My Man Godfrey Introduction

Powell's placid demeanor reflects the genius of most screwball comedies, in that they used actors and actresses that were primarily dramatic performers to imbue the comedy with a great deal of gravitas and heighten the absurdity.
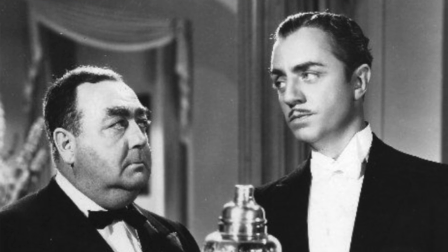541s
Powell perfected the sideways glance and the sophisticated speaking style that added grace and elegance to his characters.
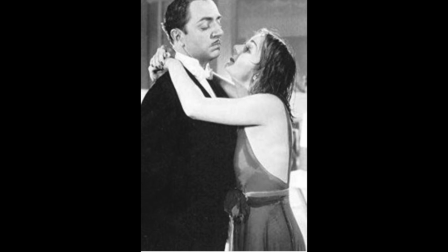549s
Lombard, for her part, was willing to forego traditional Hollywood glamour for the sake of comedy.
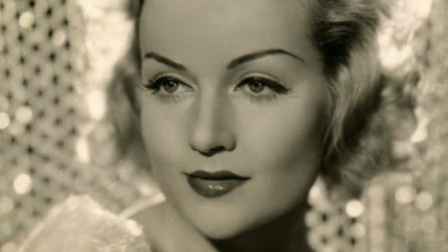554s
Viewed as one of the most beautiful actresses of the 1930s, as well as one of its most intelligent,
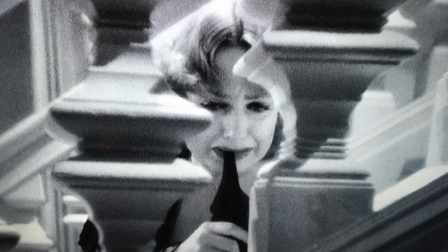561s
Lombard had no qualms about undermining that beauty and intelligence to create
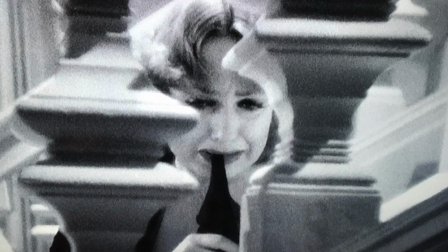566s
over-the-top misfits that were her stock in trade throughout the screwball era. She gives herself completely to Irene Bullock, and her performance saves the character. If Powell's Godfrey is the central force holding the story together, it's Lombard's interpretation of Irene that makes the film work. Her line readings are spot on, reflecting the perfection of the entire cast,
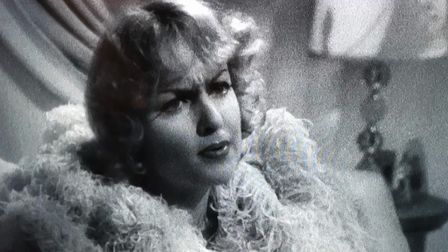590s
but it is her facial contortions that speak to her inner thoughts and emotions.
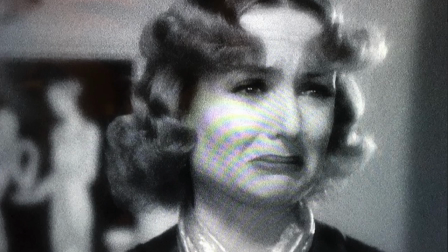595s
The exaggerated frowns, the mooning lovesickness, and her crying fits propel the up and down of Irene like a yo-yo. Godfrey is benevolent, grateful, and self-aware enough to see the good in the Bullocks, even as a representation of the upper-class wealth he had sought to escape. As Godfrey tells his friend Tommy in a rare moment of seriousness in the middle of the film, the only difference between a derelict and a man is a job. A popular sentiment, I'm sure, at the time. The line grounds the film and tempers its frivolousness, but only for a moment. In the end, it is Godfrey, not surprisingly, who comes to the rescue of the family, flipping on its head one of the basic tenets of the screwball comedy, that being that a smarter and more intuitive woman leads a pompous and self-righteous man to realize the opposite,
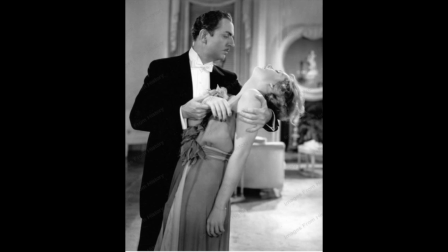650s
the obvious. The freewheeling craziness, the romantic chemistry of Lombard and Powell,
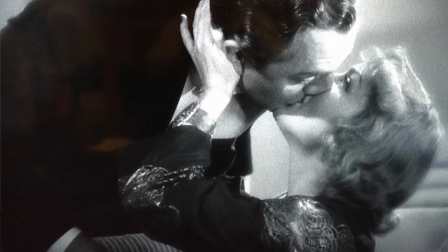656s
and the brilliance of the supporting cast combine to create comedic gold in My Man Godfrey. But it also allows director LaCava to subtly push an agenda often overlooked in films of the era.
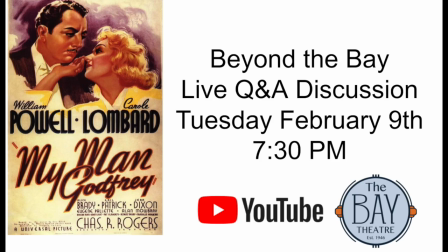669s
Please join us for a live Q&A discussion of My Man Godfrey on the Bay Theater's YouTube channel on February 9th at 7:30 p.m. Go to thebaytheater.com for a direct link.
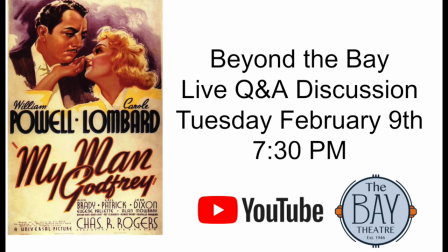682s
Please subscribe to our YouTube channel and click the notifications bell to get updates on new videos and upcoming Beyond the Bay events. Thank you for watching, and please enjoy the film.